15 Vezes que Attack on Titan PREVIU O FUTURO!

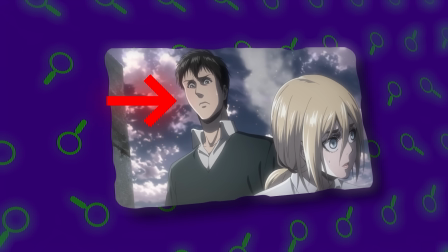(0:00)
Attack on Titan é uma obra com uma história bastante complexa, que esconde diversos easter eggs e referências meticulosamente planejadas pelo autor.
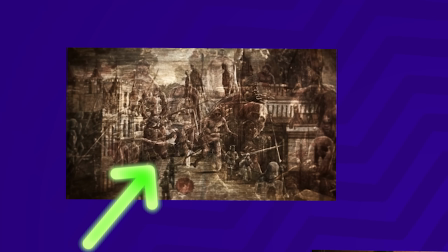(0:08)
Aposto que você não percebeu que o anime mostrou o estrondo muito antes dele acontecer,
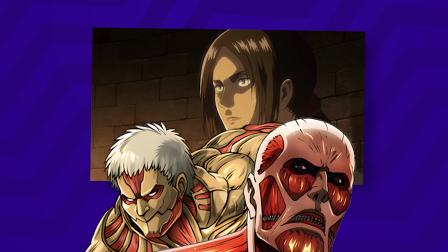(0:12)
ou que a identidade dos guerreiros infiltrados em parades foi revelada algumas vezes bem diante dos nossos olhos.
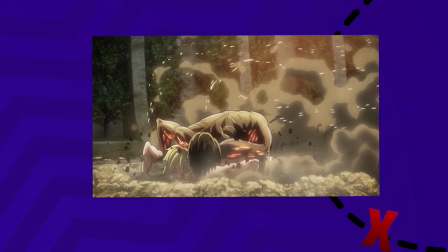(0:18)
Sem falar que ainda na primeira temporada, temos um momento em que o Eren fala que vai destruir todo mundo, e você nem lembra.
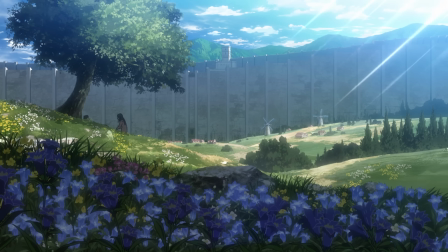(0:24)
É por isso que hoje nós vamos embarcar em uma jornada pra conferir 15 vezes que Attack on Titan simplesmente previu,
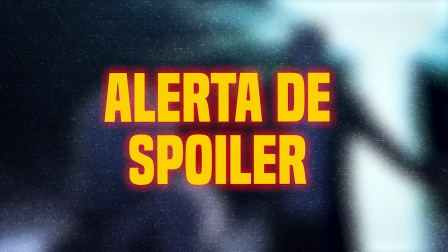(0:31)
ou melhor, prenunciou o futuro, e quase ninguém percebeu. Só toma cuidado com o spoiler quem ainda não finalizou o mangá, beleza?
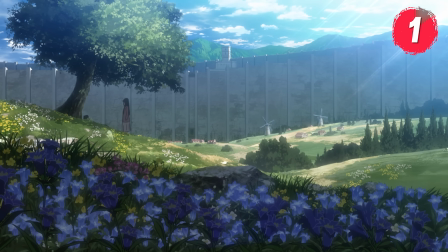(0:38)
Se tem um episódio que é recheado de prenúncios do futuro, esse é o primeiro episódio da série.
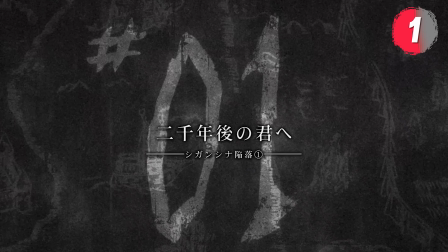(0:42)
Pra começar, a própria tela de título já esfrega na nossa cara a existência de Paradis e de Marley.
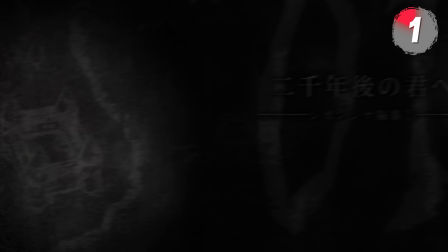(0:48)
Na direita temos Paradis cercada pelas muralhas, e na esquerda vemos um castelo que simboliza o reino de Marley.
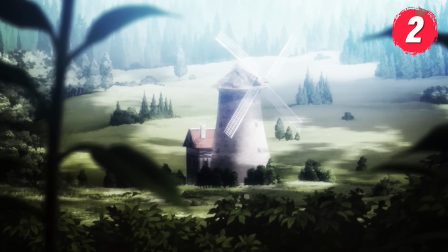(0:54)
Logo em seguida, quando saímos da abertura, já vemos o Eren tendo alguns pesadelos e várias imagens passando rapidamente na tela, como se fosse tudo bem aleatório.
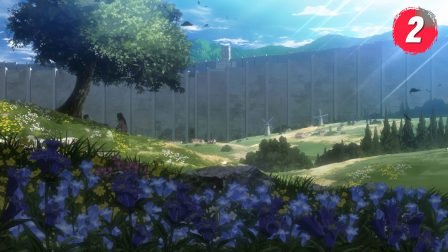(1:02)
Só que, na verdade, esse pesadelo do Eren é simplesmente o anime mostrando o futuro.
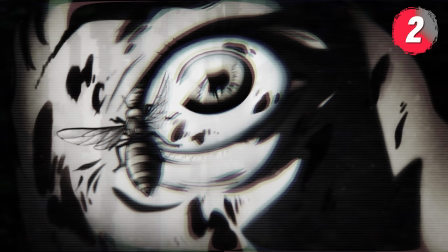(1:07)
Se você assistir em câmera lenta ou ir pausando em cada frame, vai notar várias coisas que iriam se tornar realidade futuramente.
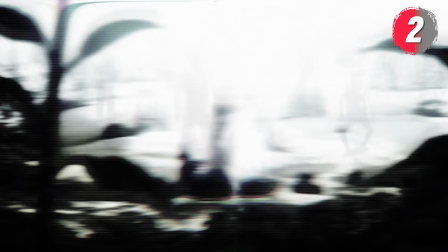(1:13)
Como essa cena, que mostra alguns titãs já dentro das muralhas, algumas memórias que parecem ser de Lara Tybur,
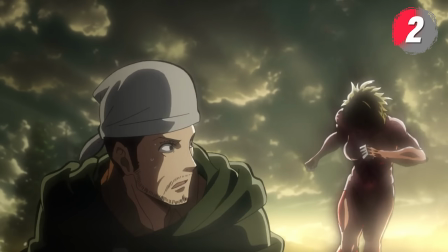(1:19)
Vários membros do corpo de pesquisa abatidos no chão, provavelmente vítimas na tentativa de captura da titã fêmea.
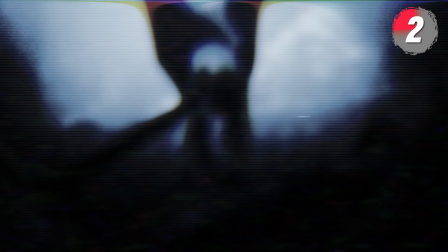(1:24)
E por fim, vemos a mãe do Eren sendo levantada dos escombros pelo titã sorridente.
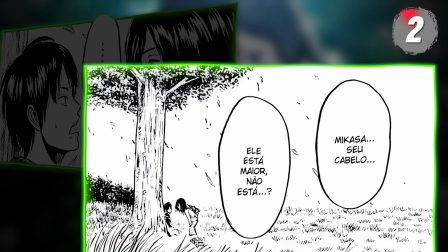(1:29)
Já quando o Eren acorda no mangá, é um pouquinho diferente do anime, pois ele olha pra Mikasa e pergunta por que o cabelo dela tá maior, sugerindo que ele viu a Mikasa das últimas temporadas.
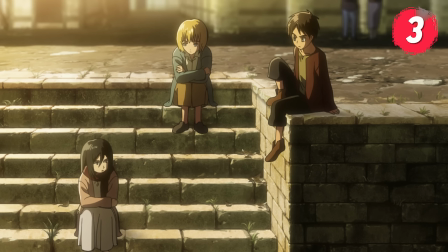(1:38)
Ainda na primeira temporada, você lembra quando o Eren, a Mikasa e o Armin estavam conversando sobre o mundo exterior?
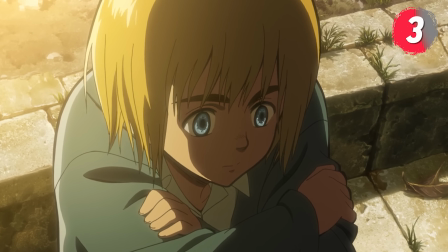(1:43)
Nessa cena, o Armin estava dizendo que uma hora os titãs acabariam quebrando as muralhas que protegem a humanidade.
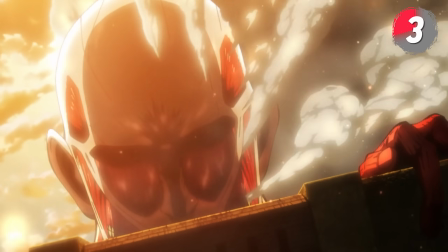(1:49)
Em segundos depois que ele termina essa frase, o titã colossal aparece e mete uma bica na Muralha Maria.
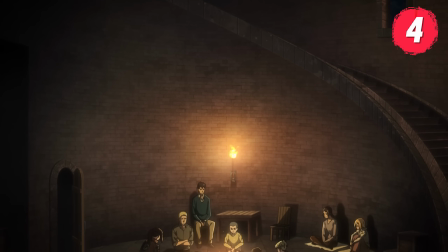(1:54)
Acho que essa foi a previsão do futuro mais rápida da história. Em vários momentos ao longo da série, tivemos pistas de quem eram os guerreiros infiltrados em parades.
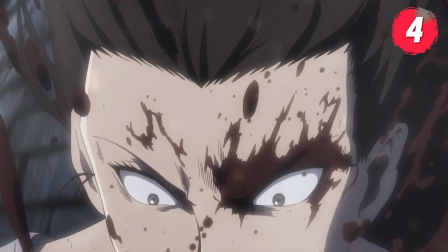(2:02)
Isso muito antes deles realmente serem revelados. Uma delas acontece na cena em que a Ymir revela que é a portadora do titã mandíbula.
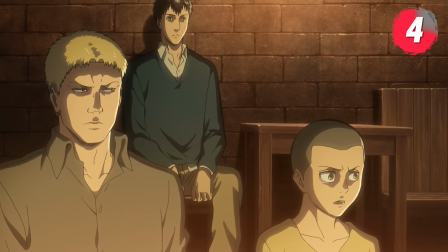(2:09)
Nesse episódio, Ymir, História, Kony, Heiner e Bertolt estão presos na torre do castelo Utgar.
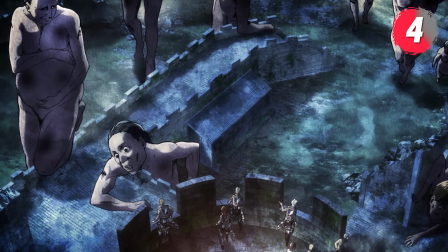(2:14)
Eles estavam cercados por vários Titãs puros e parecia que todo mundo ia morrer ali mesmo.
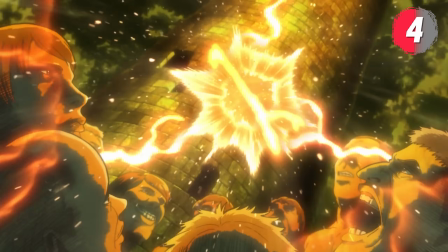(2:19)
Até que Ymir pula da torre em direção aos Titãs e faz a revelação bombástica de que ela era a portadora, ou Titan Shifter, do Titã Mandíbula.
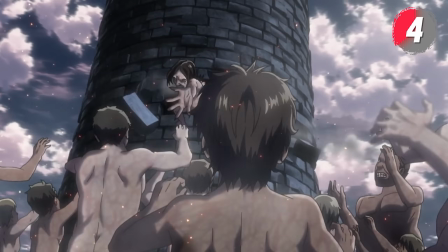(2:26)
Mas é quando ela escala a torre para salvar os seus companheiros que acontece algo bastante suspeito.
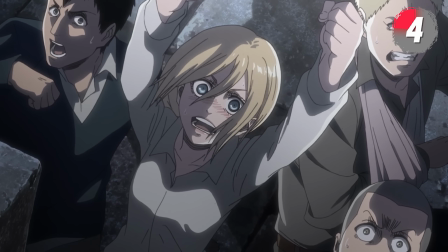(2:32)
Assim que Ymir aparece na frente de todo mundo, a câmera corta para o rosto da História e dos outros que estavam ali. justamente pra vermos a reação de cada um.
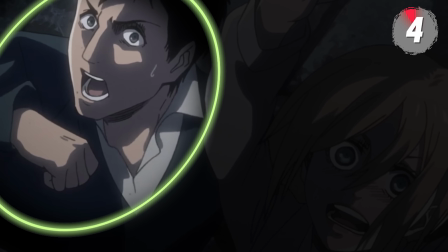(2:39)
E se você é um bom observador, vai notar que o Bertolt tá com a mão na reta da boca, quase mordendo ela pra ativar sua transformação Titã e salvar sua vida.
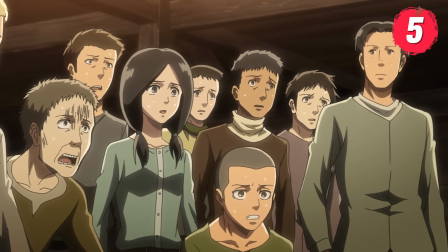(2:48)
Mas essa não foi a única vez que o anime mostrou sutilmente quem eram os Titan Shifters infiltrados.
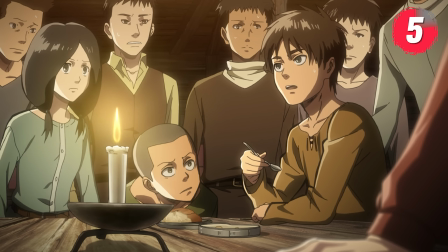(2:53)
Temos também uma cena do episódio 3 da primeira temporada, em que o Eren tinha acabado de se tornar um recruta, e todo mundo tava questionando ele sobre como foi ter visto os Titãs tão de perto.
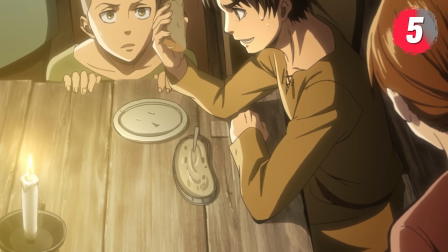(3:02)
Acontece que justamente quando ele tava falando do Titã Colossal e do Titã Blindado,
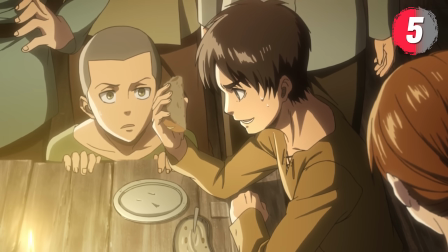(3:06)
O anime fez questão de mostrar quem eram seus cortadores Enquanto Eren tava explicando como era o colossal A câmera
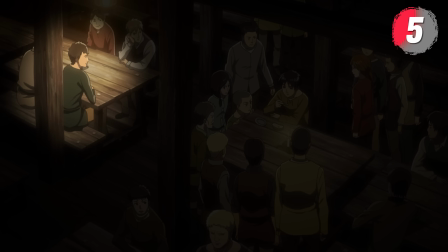(3:12)
simplesmente corta pra mostrar ao Bertolt que estava em outra mesa E o mesmo acontece quando ele falava sobre o blindado
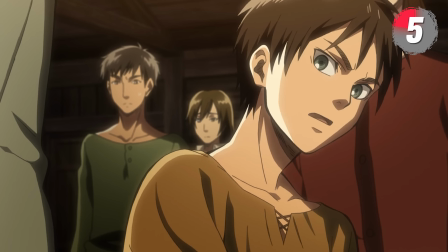(3:17)
A câmera novamente corta e dá um foco no Reiner que tava sentado atrás dele Se você tá assistindo pela primeira vez Obviamente não vai ter essa sacada
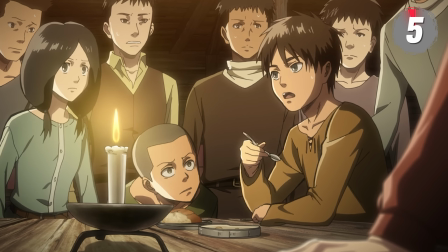(3:25)
Mas depois que você já sabe quem são os guerreiros E assiste de novo Fica nítido que era uma dica pros espectadores E ainda temos mais pistas
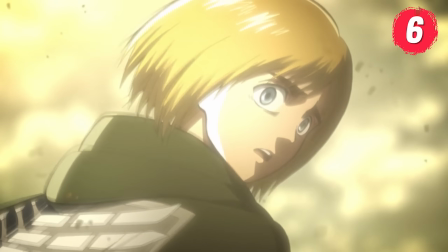(3:32)
no episódio 17 da primeira temporada Só que aqui não tava tão na cara, e só quem ativou o modo Sherlock Holmes conseguiu pegar alguma coisa.
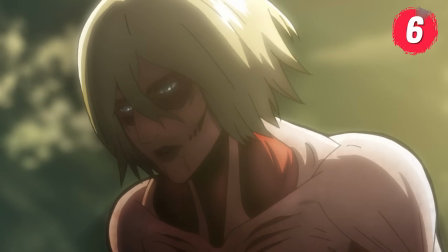(3:39)
Durante a 57ª expedição fora das muralhas, a Titã Fêmea tava à procura do Eren pra pegar o Titã Fundador, mas ela não sabia ao certo onde ele estava dentro da formação.
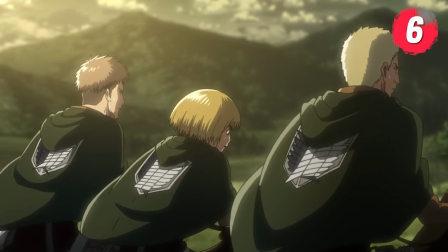(3:48)
No meio disso tudo, Armin, Jan e Reiner acabaram entrando numa conversa sobre qual seria a verdadeira posição do Eren,
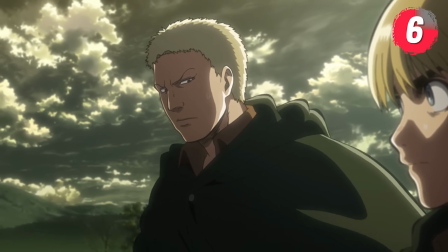(3:54)
terminando com Armin supondo que ele estaria na retaguarda, ao centro da formação.
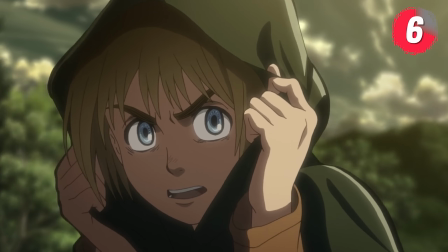(3:58)
Eles também chegam a combinar de sempre usarem o capuz sobre a cabeça, Pois assim, a titã fêmea não mataria alguém sem saber quem era.
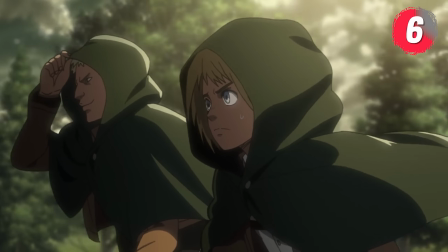(4:05)
Até aqui, nada de muito estranho, né?